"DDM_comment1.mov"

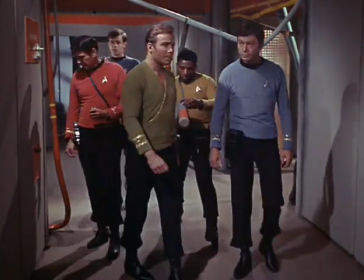241s
I just changed a little of the coloring to make it a little more gold to fit in with later transporter effects in the show,
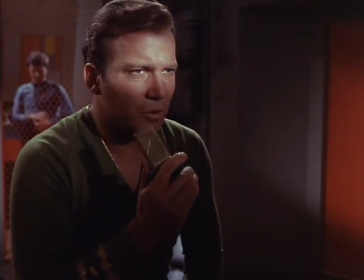248s
and just a little blurring to ease up the matte lines.
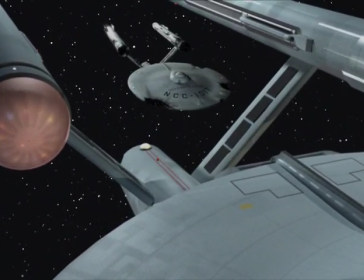253s
This is one of the shots that I did specifically to mimic the style of effects in the original show
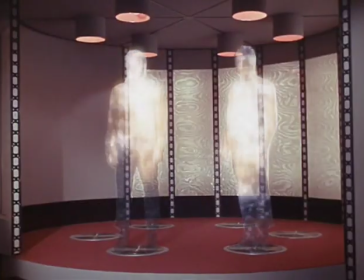261s
by doing 2D movement rather than 3D movement, and that was one of the instances.
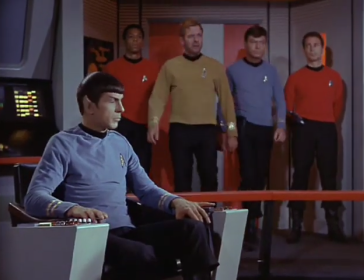268s
Now we're coming up on the reveal of the Planet Killer, and I think this is one of the instances where the remastered
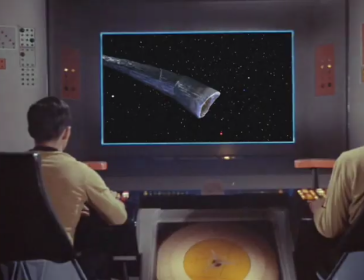278s
show got it really right, and I was a little off by my staging here. Although I really like that reveal of the machine turning around.
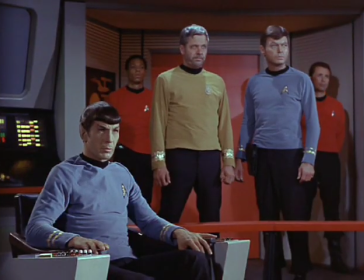286s
I think the way they had it, with the Doomsday Machine coming up from behind them and seeing a shot through the nacelles,
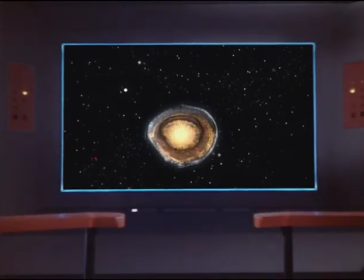292s
was really good and really well done and nicely thought out. But I gotta say, I like my Doomsday Machine better.
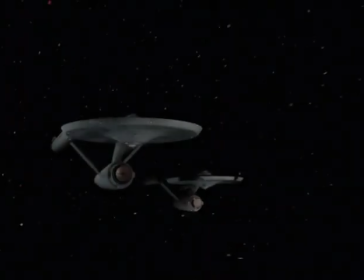300s
Because, again, I took strides to make it look almost exactly like the original,
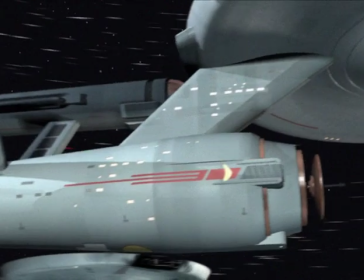305s
but just put it into a 3D world and have it be able to look real from closer up.
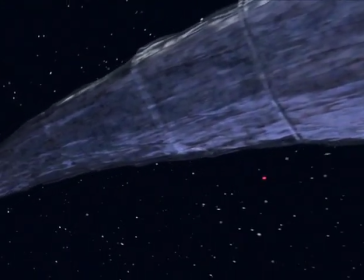313s
And trying to mimic that basically cellophane and wire contraption that they came up with in
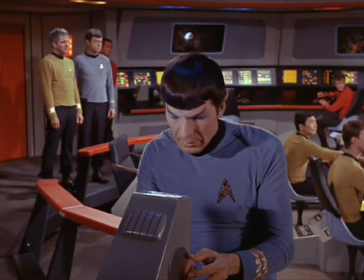320s
the 60s, which I think really looks totally alien and unlike anything we'd ever seen before, certainly.
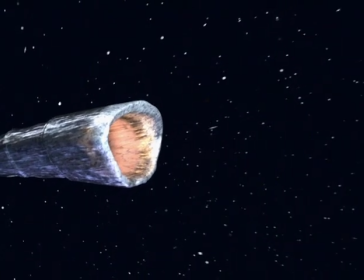327s
And something that doesn't look like a ship, doesn't look like a creature, you don't know what it is. And I think that adds to the mystery of the whole thing.
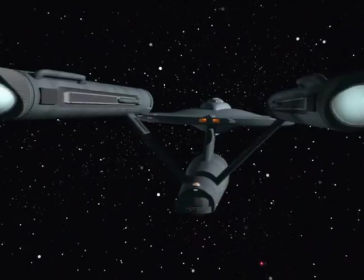335s
And I think that, you know, by making it a big seashell or whatever was
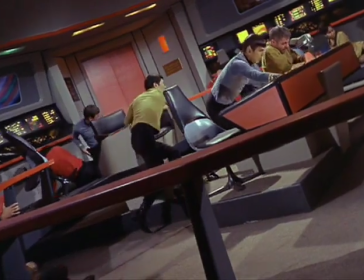340s
done in the remastered, it just doesn't look as alien to me.
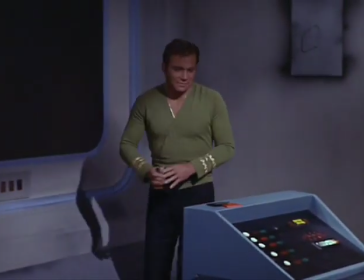345s
It looks more concrete, literally concrete.
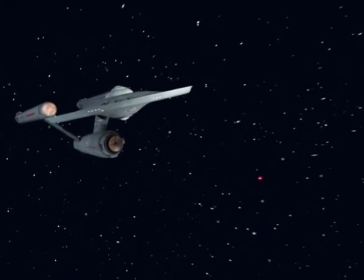349s
But, I don't know, I like the translucent effect that you got.
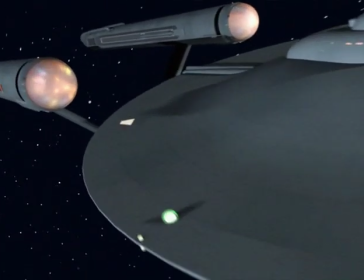355s
In looking at the pictures of the Doomsday Machine,
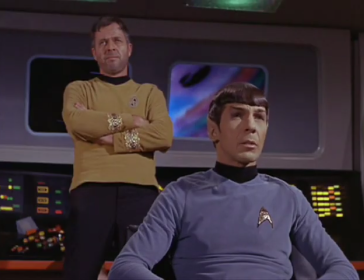358s
it really does look like that there was an inner wireframe skeletal structure.
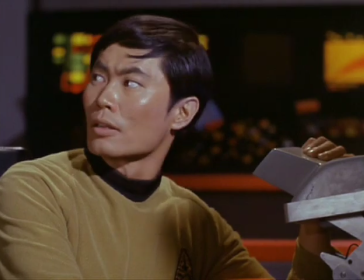365s
They basically did some rings out of coat hanger wire and welded that together with some support rods,
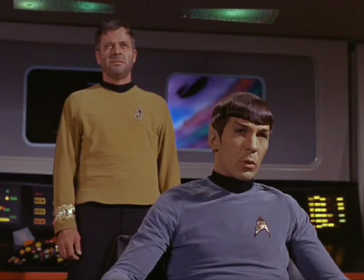373s
and then basically covered the inside with tin foil and maybe sprayed that a certain color, and then covered that with very heavy cellophane.
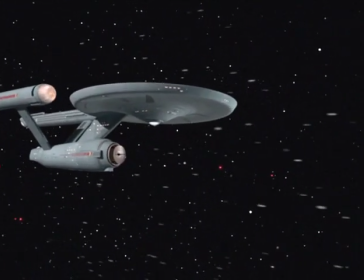384s
And, you know, you can almost see the clear tape on holding it together in a couple of the shots.
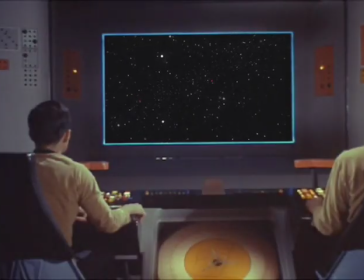393s
I studied them a lot to try and build mine.
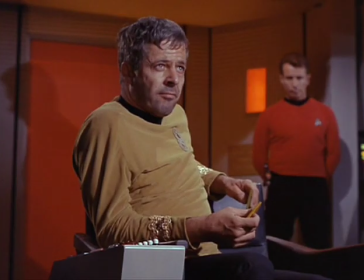399s
Now we're back here to Decker pursuing the machine.
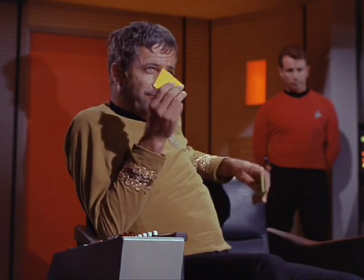404s
And we're coming up on, I think, the first phaser fire.
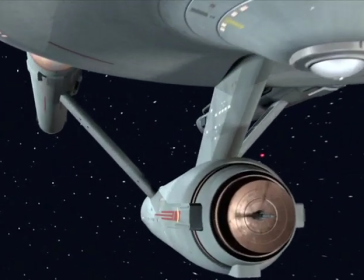410s
Almost, not quite. I like how my Enterprise looks, I really do. It's partially due to the lighting, partially due to the textures.
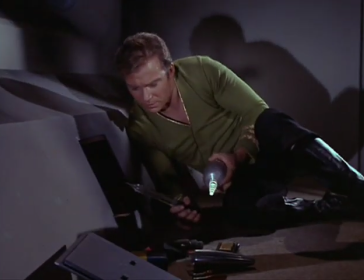421s
But I think it can really stand up next to the original shots because
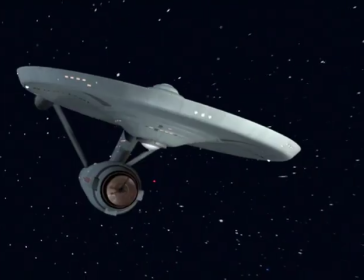430s
it's really not as detailed as a 3D model is today, but it's just enough to make it look like the original show,
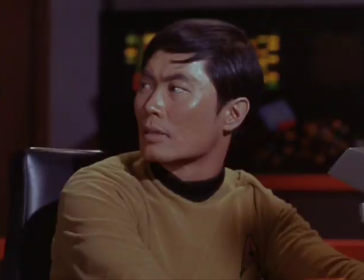437s
and it's lit relatively flatly. But there's still some good shadow areas in it.
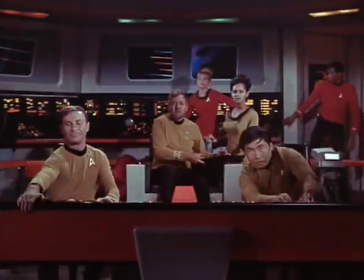445s
The weapon of the Planet Killer
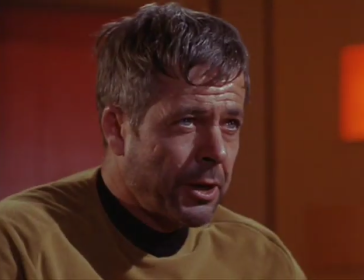449s
is absolutely a harkening back to the weapons in The War of the Worlds, the original movie.
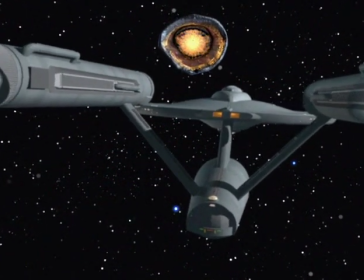458s
Because I thought that was always a really cool effect.
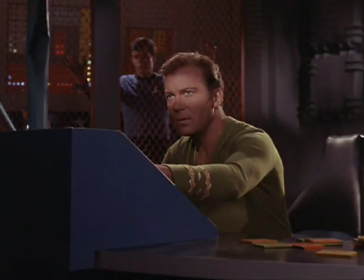462s
And I'm sure it was done with an air gun on a sparkler and just...
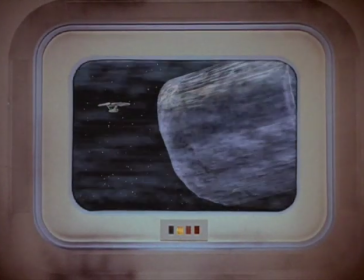469s
composited in with the Martian war machines.
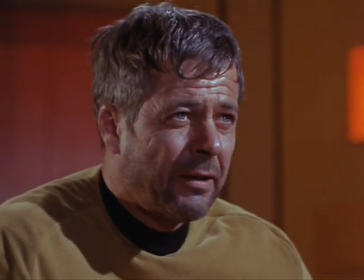473s
But I thought that was a really cool effect, and I thought that would be fitting somehow.
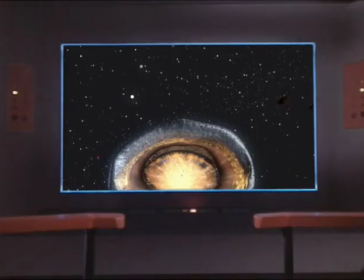481s
Certainly because a lot of the sound effects from Star Trek, well, not a lot of them, but several sound effects are from War of the Worlds.